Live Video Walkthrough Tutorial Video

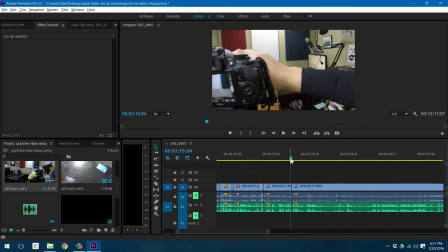(21:10)
There's a bunch of junk there I just don't care about. Cut that out. Who cares? And it's a little discontinuous, so we'll do a little cross dissolve.
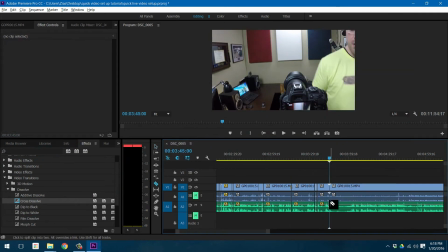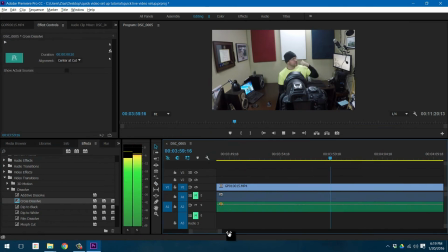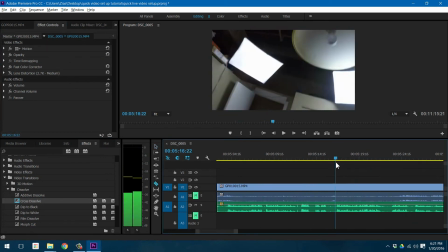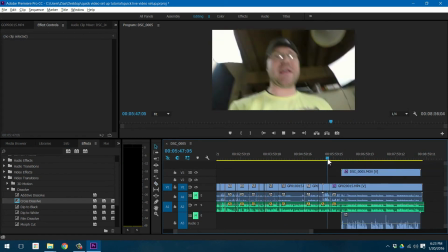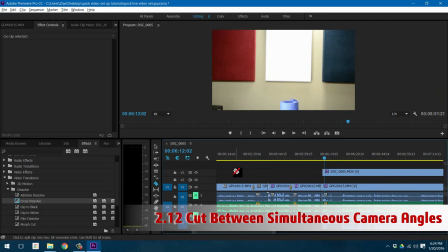(22:01)
Now, this is the fun part because now I have two separate video
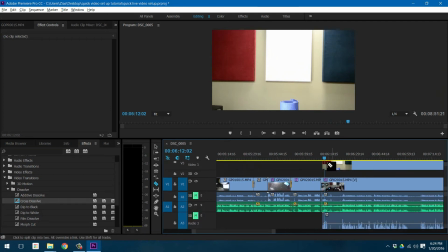(22:06)
at the exact same time already lined up that I can now cut between. So now I have primary footage, which is my DSLR, my production footage,
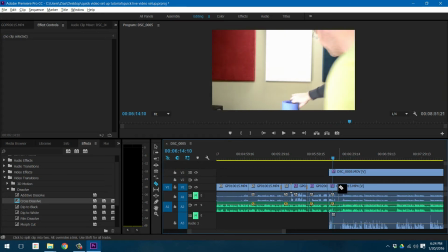(22:16)
and then I have a B-roll, I'll call it, my secondary footage, which is the GoPro.
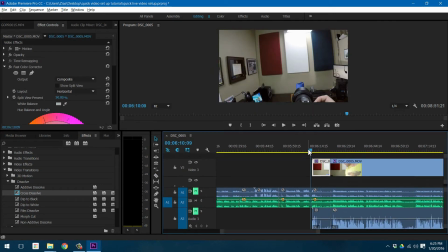(22:22)
Okay, so let's do some cuts here between the primary footage and the
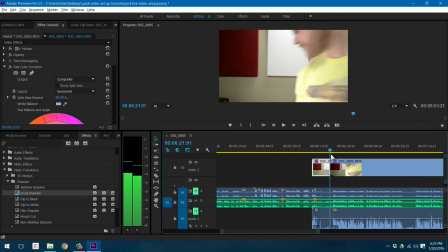(22:28)
B-roll, and I'm going to cut during the action, so I'm actually going to just delete this.
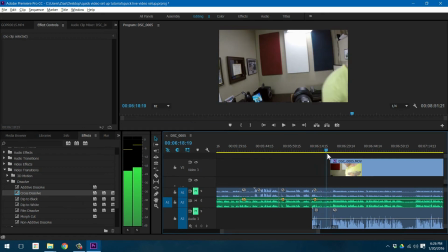(22:34)
So now it's showing all this junk, and there we go. So the cut should look good.
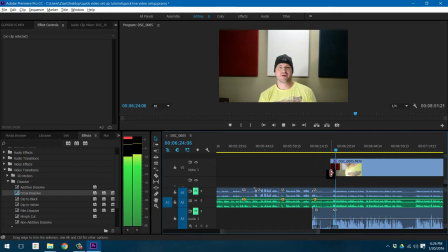(22:42)
It's right during the action and zooms in. At the beginning of every filming, what you want to do is also hold up a white card or a gray card.
Again, you can get these on Amazon for just 10.
Remember, we already used that to set the white balance.
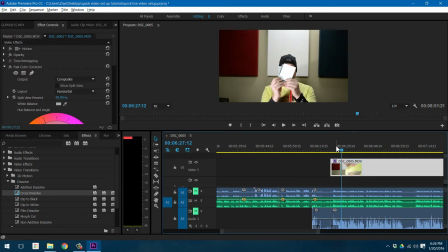(22:57)
What I'll do now, since I'm in this footage, the white balance is good.
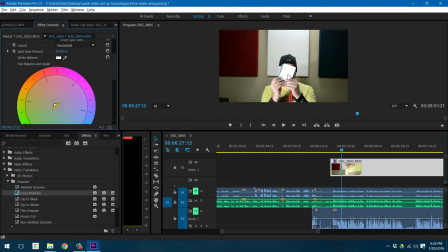(23:01)
You know, you can set it again if you like, but it should be exactly the same, whether I'm using the white card or the gray card. The point is it has no color in it, right?
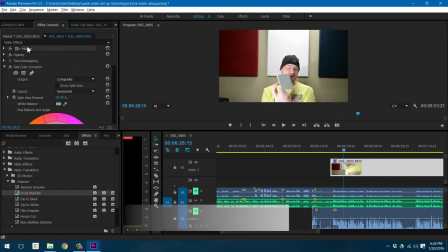(23:10)
And so I get the same effect. What I'll also do here is use the motion control to crop a little bit.
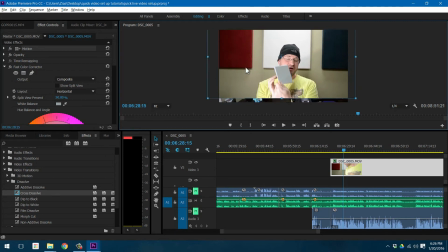(23:17)
I still got that speaker, and I want to zoom in a little bit. Maybe since I have that there, let's move this around. I'm also going to off-center a little bit. Being perfectly center actually doesn't look good, so I'm going to go off-center a little bit. And there we go. There's my DSLR.
Also hold up a white card.
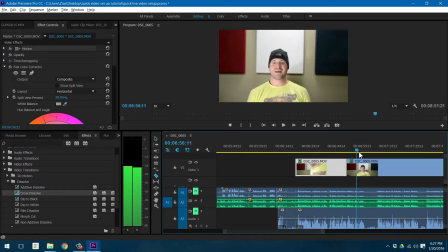(23:37)
Actually, maybe here's good to switch to the B-roll. As I can cut during the action. Come back during more action.
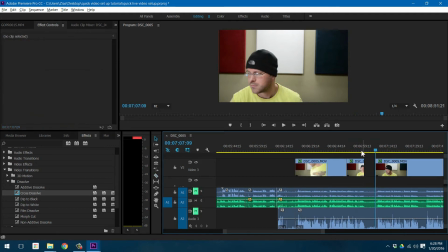(23:50)
And let's just delete that from here. Since I'm doing something off-scene, this should make an interesting cut.
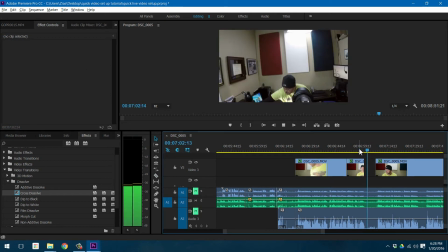(23:55) Turn the lighting down and show you what the difference is.
Right? And notice when you cut during the action, you kind of follow the body, follow the arm,
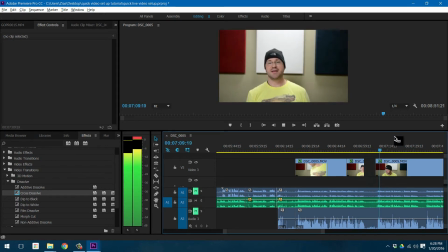(24:03)
and it makes it a little more seamless. Okay, so now my LED auxiliary key light is a little bit lower,
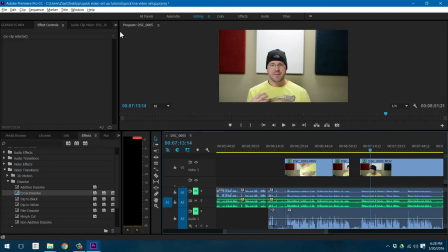(24:09)
and you can make... And notice the lighting is a lot better here. It's more even. Let's bring up that scope and see where we are at.
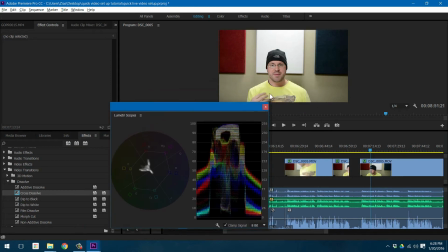(24:17)
Actually pretty good. Not clipping, not bottoming out down there. Looks pretty good.
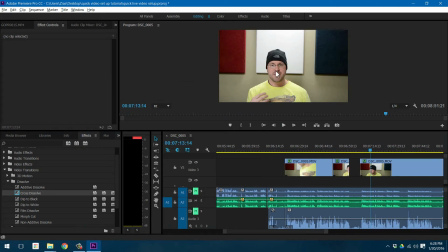(24:22)
Well, this is a good frame to see the face. Now this looks a little washed out. I don't like the color very much.
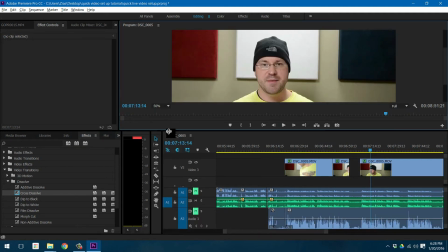(24:28)
Let's go ahead and zoom in and see if we can improve this little facial color without me having to go tan.
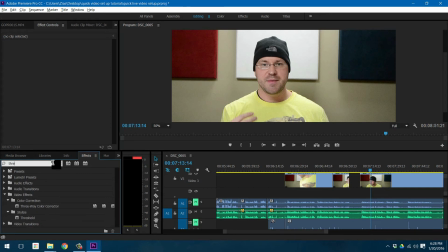(24:37)
So this is where it's helpful to bring in the three-way color corrector to get a little bit more precise. Three-way meaning you can adjust the color in the shadows, the midtones, and the highlights.
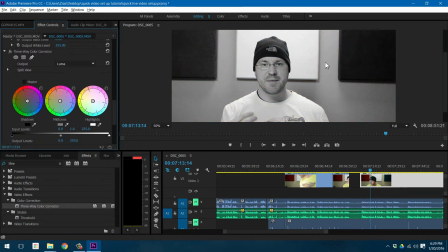(24:50)
And if you look at the output, the Luma, this actually shows you black, white, and then the gray. Okay, so you can actually set these as well, but just I don't even need to do that.
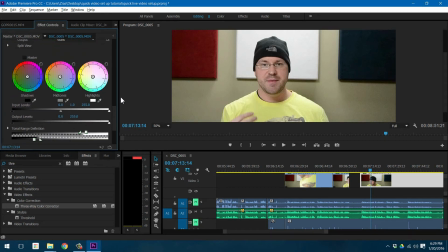(25:01)
Let's just bring this in and let's adjust the mid-tone, maybe add myself a little color. So let me exaggerate. See that nice rosy color? And let me bring up the scope as well. Let's take a look here. Now watch the scope over here.